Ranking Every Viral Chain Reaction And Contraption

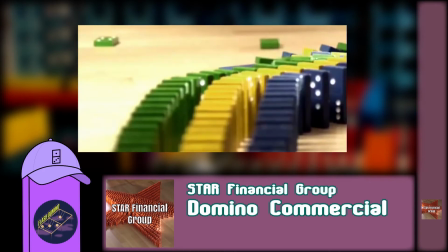There's a clear message behind this commercial with all the separate fall downs representing various things to be managed, all coming together and leading to the star.
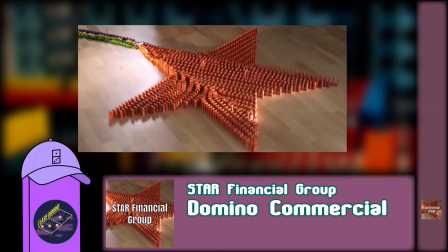The paths are well done, but I can't see this chain reaction as much originality, being just lines.
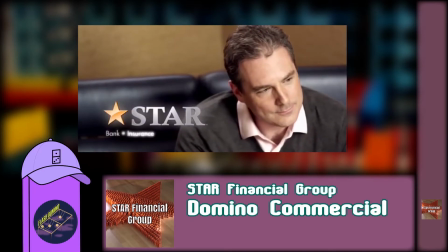Plus, that is a very outdated way to build a star. I like this commercial though for how it represents its message, and I think it fits right in B tier.
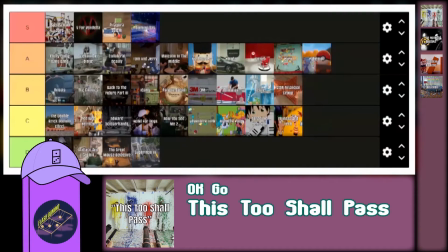There are only 4 music videos on the first version of this tier list. The first one to talk about is This Too Shall Pass by OK Go.
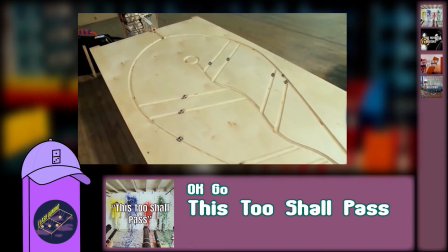I'll start by saying I love the look.
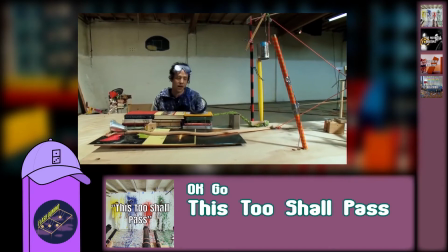It doesn't look like it's overdone with prop house items like ones in movies and TV, and it doesn't have any super custom-made framework that we typically see in advertisements.
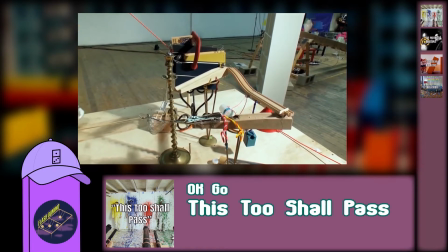It has this authentic, made-in-a-warehouse feel that it pulls off without any connections looking too sloppy.
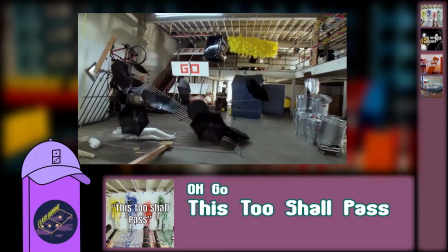The gradual increase in scale from beginning to end is perfection, and the music synchronization will land some extra points with me personally.
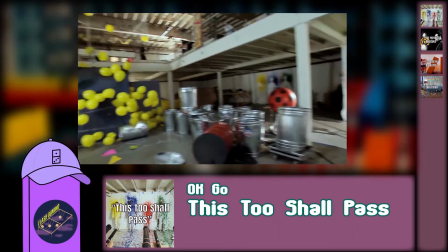I always get this childlike wonder from watching this, and I think its once-in-a-generation kind of inspiration puts it with the rest of the best on S tier.
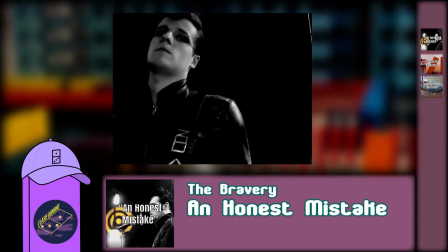An Honest Mistake by The Bravery is a nice combination of dominoes and machines with a convincing sequence of action and good pacing.
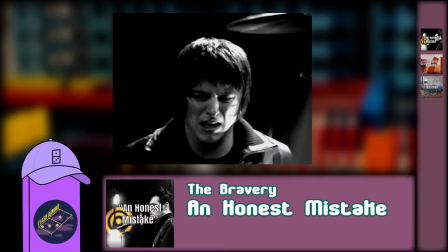I like when the chain reaction is actually incorporated into the song rather than just being a flashy barrage of clips while the music is playing.
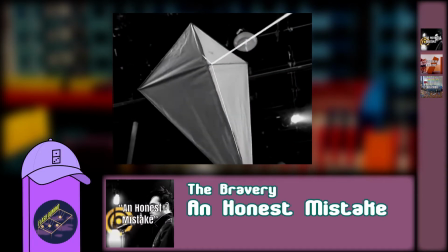I think both music videos so far have done a great job of that.
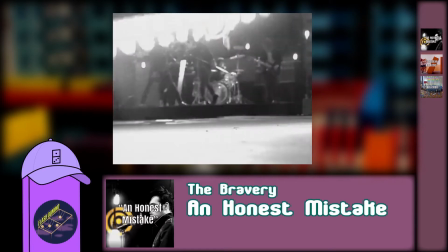There's nothing really memorable about the style of this chain reaction, but it still stays true to watchability and originality with quite a lot of size and variety to go with it.
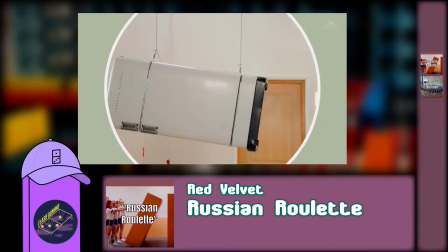I'm comfortable putting it in A tier. Next we have Russian Roulette by Red Velvet, and if I'm being honest, this one is everything the first two aren't.
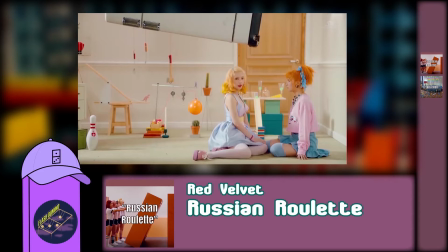To be fair, the chain reaction isn't the focal point of the music video for Russian Roulette like it is in the first two. There are only a few shots of dominoes,
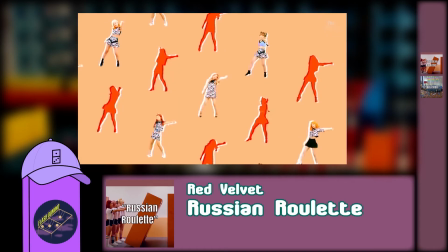plus this one machine used as a backdrop that we never get to see in action, though I can kinda tell it's missing some connections.
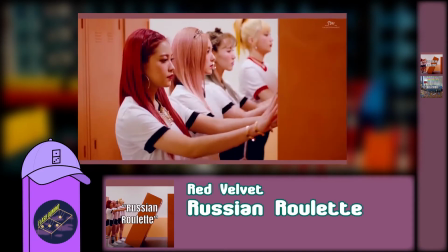There are some really nice bright colors at use, but other than that, everything just looks disconnected, and this work could have been so much more.
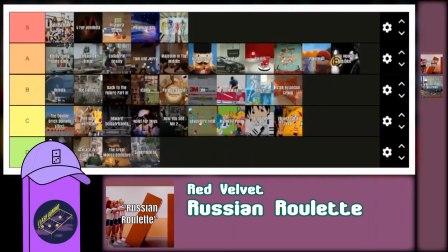This is almost a D tier, but I'll keep it at C tier since there's at least a little more to it than the D tiers.
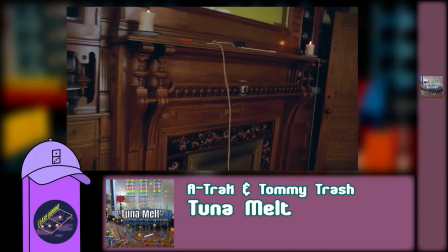But let's end on a high note with Tuna Milk by A-Track and Tommy Trash. This is all beautiful work, and for once I feel like I could almost just turn my mind off while watching it all fall down.
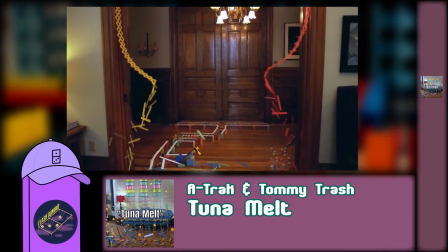Built by the Kinetic King, the majority of this chain reaction is a separate art form from dominoes and machines, just dubbed kinetic art.
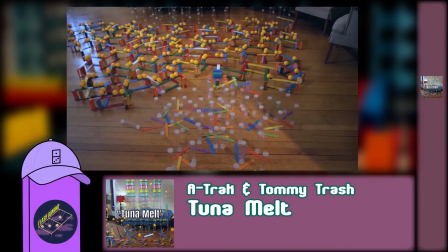And not only does this work display almost every technique known to kinetic art, it plays with so many different scales of motion while weaving in some domino and machine sections too.
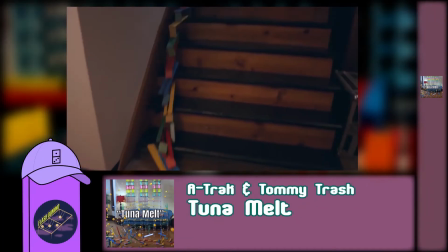This work is one of a kind, and I think it belongs on S tier. Now if only the camera work didn't give me motion sickness every time I watch this, like, you don't need to get that close to everything.
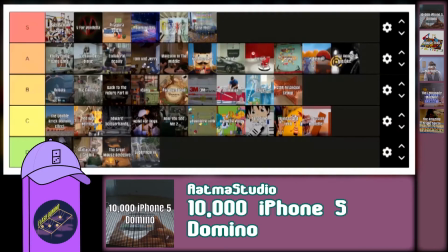Let's wrap this tier list up with chain reactions from other miscellaneous forms of media, starting with the independent project 10,000 iPhone 5 Domino by Atma Studio.
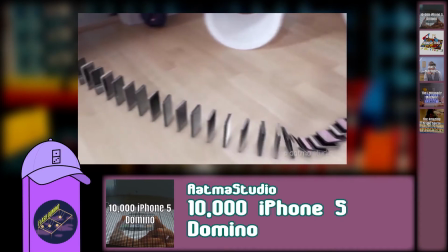It's definitely no top tier piece of work, but a nice one that maybe your older relatives will find and send to you.
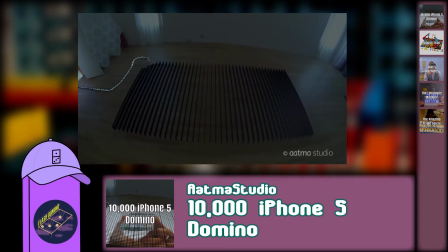There's not much to its design as it's just lines of iPhones, and most of the split-offs and flourishes have no purpose or pattern,
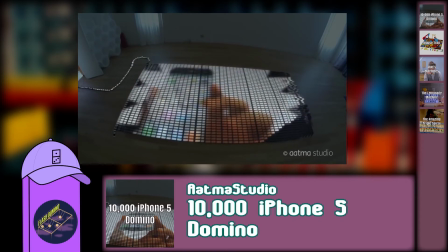but I do like the video sync at the end, which gives this chain reaction a reason for using phones instead of regular dominoes.
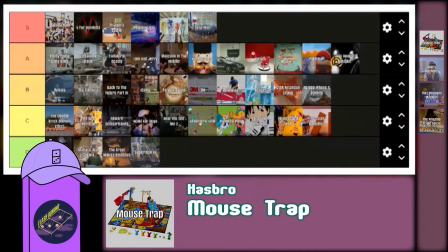I like this work, and it's a good fit for a B tier. This next one's pretty well known. It's the board game Mousetrap by Hasbro.
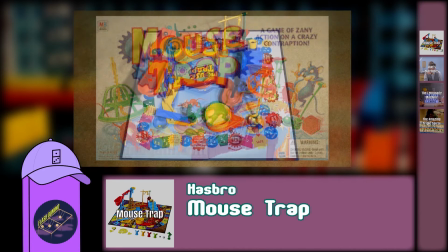This is my footage of a version I own.
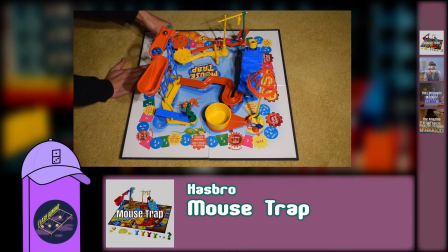I'll give this one credit for being a chain reaction that was designed to be built at home by anybody, and is automatically understood by anyone who plays the game, so this one won't rank too low. There is one issue though. It almost never works all the way through. Like, imagine you're in a position to manufacture whatever pieces and actions you want, and you have low barriers on the stairs,
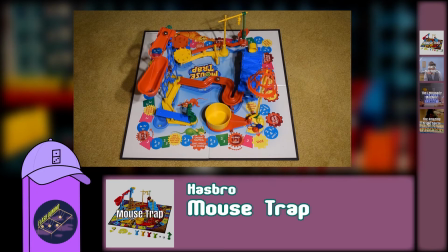a vibration trigger for the cage, and a marble rolling horizontally into this rod to push the rod up.
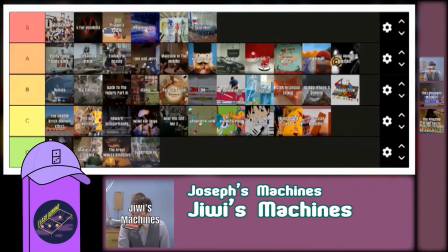It's a B tier. Now we have the web series Jiwi's Machines by Joseph's Machines.
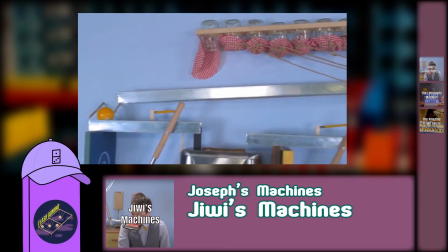This is a 4-episode series where each episode features Jiwi building a machine. And wow, are these machines just built different.
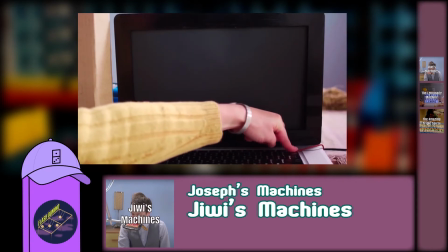They go beyond any basic sequence of objects from any other machine on this list. Things get reused in creative ways.
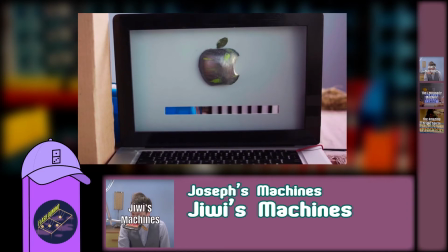The way every concept is demonstrated is so elegant, and these machines tie seamlessly into the actions of the characters and the premise of the episode.
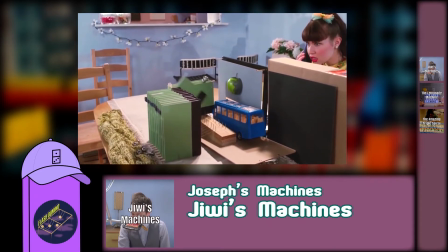These machines are not just the best of the famous chain reactions tier list, but some of the best machines of all time.
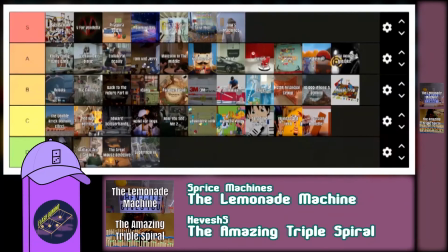Joseph Herscher is really something special, and this goes to S tier. I'm going to end the tier list on two independent projects that I think represent the modern day building community really well,
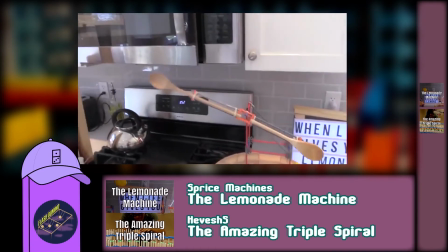those two being the Lemonade Machine by Sprice Machines and the Amazing Triple Spiral by Hevish5.
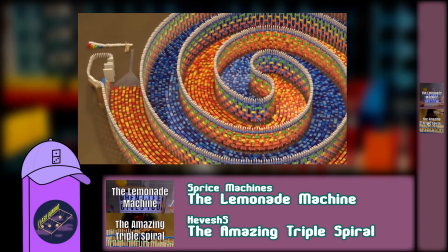These two projects really show how far chain reaction art has still managed to go since Pythagoras Soichi and Domino Day.